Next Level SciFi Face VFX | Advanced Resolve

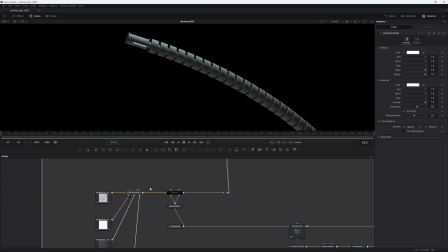[13:01]
and to get the shading right what i did was that i i lowered the roughness to something like 0.25 like so you can see it didn't do much so what we have to do is we actually have to uncheck do for now and now you can see we're getting a lot more
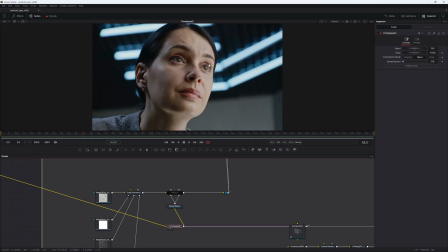[13:17]
shine i also took this um freeze frame and i just piped this
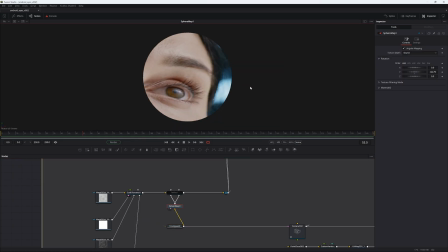[13:21]
into a sphere map um and then i piped this sphere map into a reflect node slapped in the middle of this so the cooked horns going into the reflect and you can see the texture before and after and then if
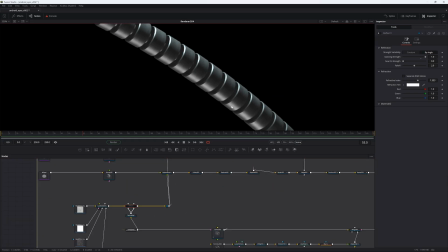[13:35]
we go back to the result pipe it into the reflect node and you can see we are getting some some colors from the scene as well which helps
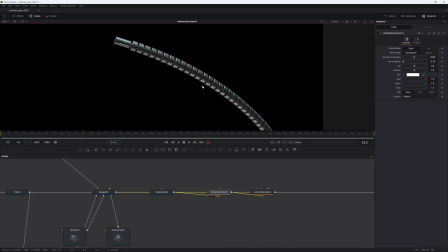[13:43]
sell the shot and then we also can throw some ambient occlusion on there to make it look really nice and then motion blur of course
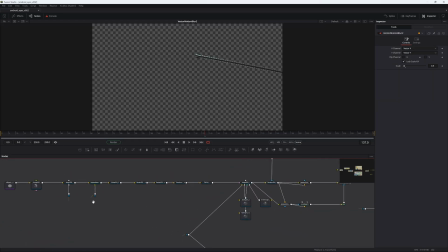[13:51]
then we also need another arm so for this one we just use the same
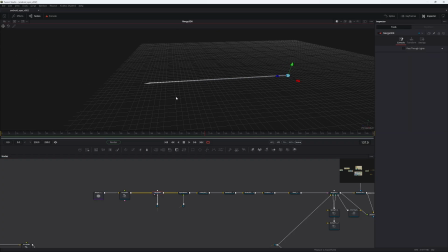[13:56]
core arm as as before but we made this little thing at the end here so that's this it's just an
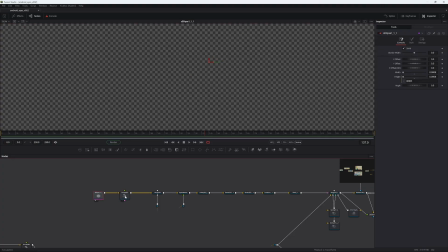[14:05]
ellipse as well but it's super tiny and then it's kind of the bevel that does all the work
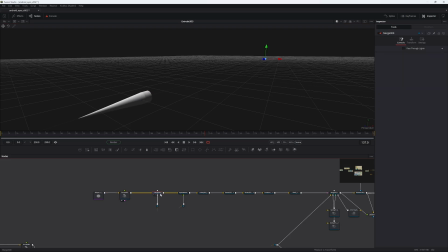[14:10]
so the bevel depth does all the all the work there so then we merge that together we uv map it all and everything has the same texture again because we use the replace material and then we add some bender animations to it a couple of those to make them compound most of this
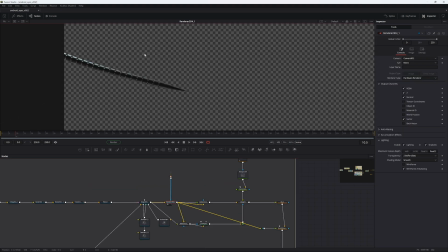[14:27]
turned out to be off frame so i don't know how useful it was so now we have a second arm here with some lighting and ambient occlusion and all that
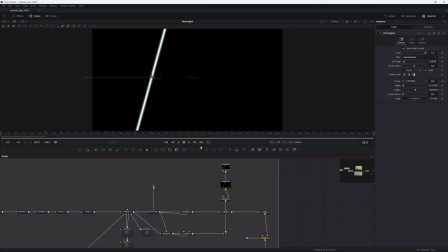[14:35]
then what i did is that i created this mask here that essentially loops as well make it blue overlay it on top of
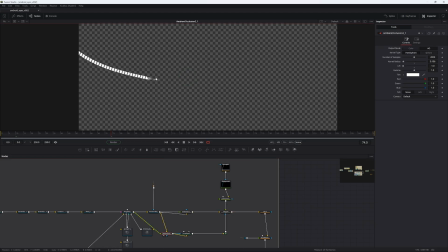[14:44]
our robotic arm but only use this ambient occlusion pass here and
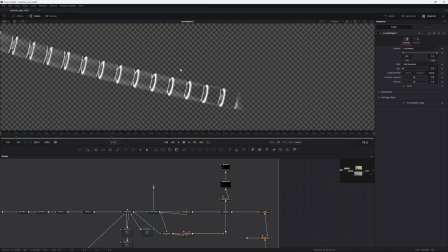[14:50]
then this luma gear so this is the only portions of the image that will show
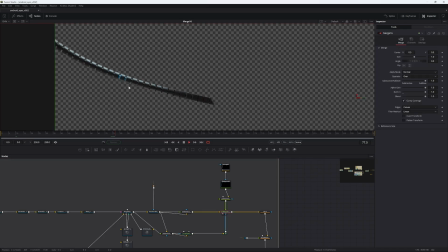[14:55]
the blue gradient so you can see it's it's a nice thing to simulate data transferring through the through the arm and super simple trickery i think it works really nice we do some blurring to fix the edges
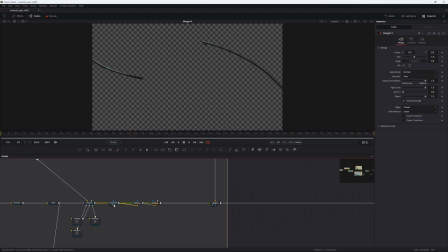[15:11]
and then also of course I did the anti-aliasing trick where I render it out in 4k to resize them later so I also did the gamut srgp gamut and then I resized them to 1080 to fix the anti-aliasing so
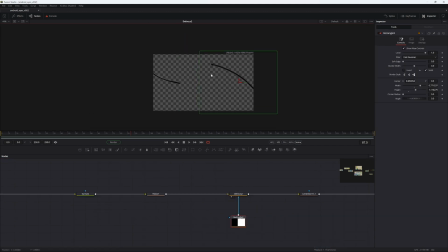[15:31]
I added a defocus to everything within this box so you know this arm here since it's in the distance and then i added a lens distortion the little flashlight
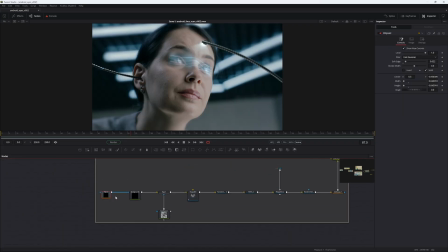[15:41]
is this little thing here so we took this image
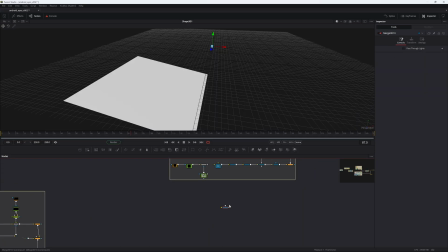[15:46]
plane i essentially made it follow the location of the robotic arms and everything is
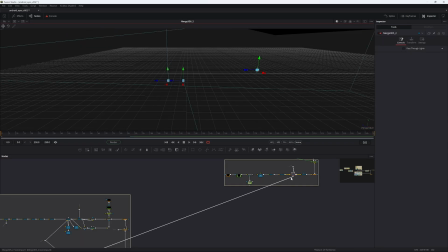[15:52]
moving together i'm keeping them separate for lighting reasons like i want this to be an
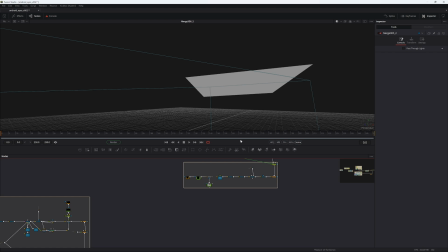[15:57]
image not an object that receives lighting so the image that i'm putting
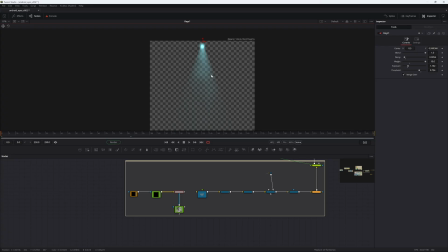[16:02]
on this object is uh this little image here so this is a
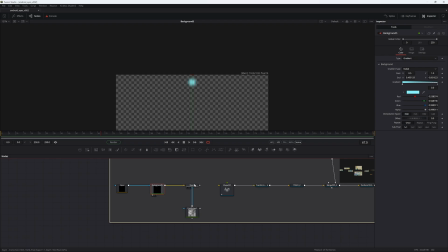[16:07]
mask with a color and a quick rays node to just add the
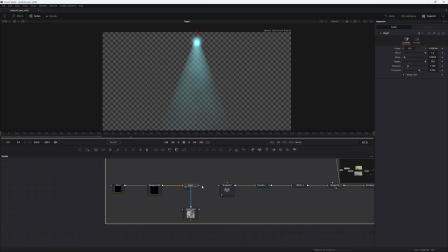[16:12]
volumetric things type that into the shape 3d and
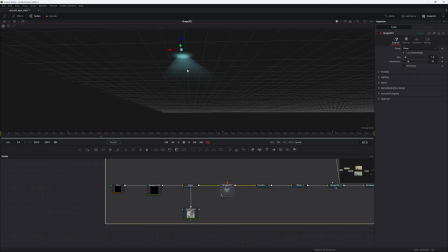[16:17]
we have some projected light and then in the render you see
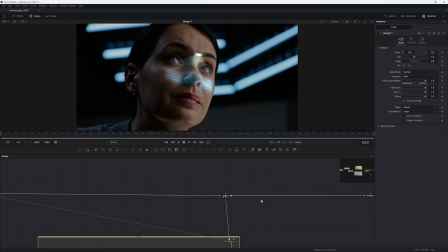[16:21]
it looks like this we defocus it a little bit and then we merge it over our image in this order and then we add some lens distort to our image just to give it a bit more anamorphic look overlay our arms over that we are still in linear space mind you um and then after everything is merged we use
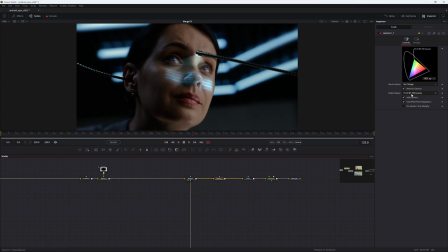[16:41]
a gamut node with the output space set to rec 709 to convert it all
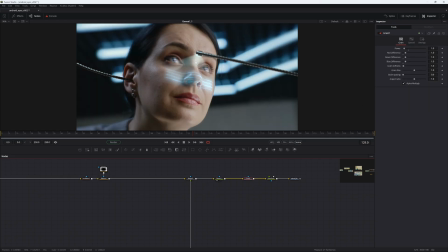[16:46]
back to yeah rec 709 so now everything is color matched nicely
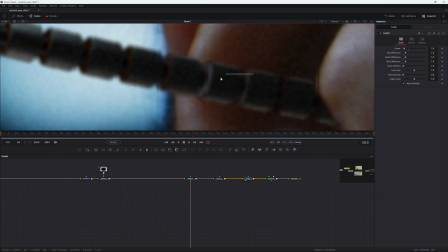[16:51]
add some grain to uh add some grain over our super clean cg layers then
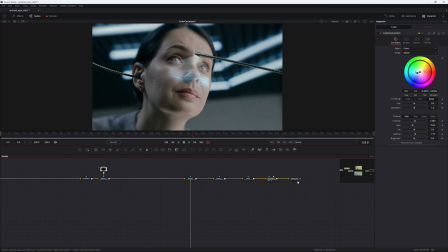[16:59]
we can add some color correction to make it look more like the movie and uh there you have it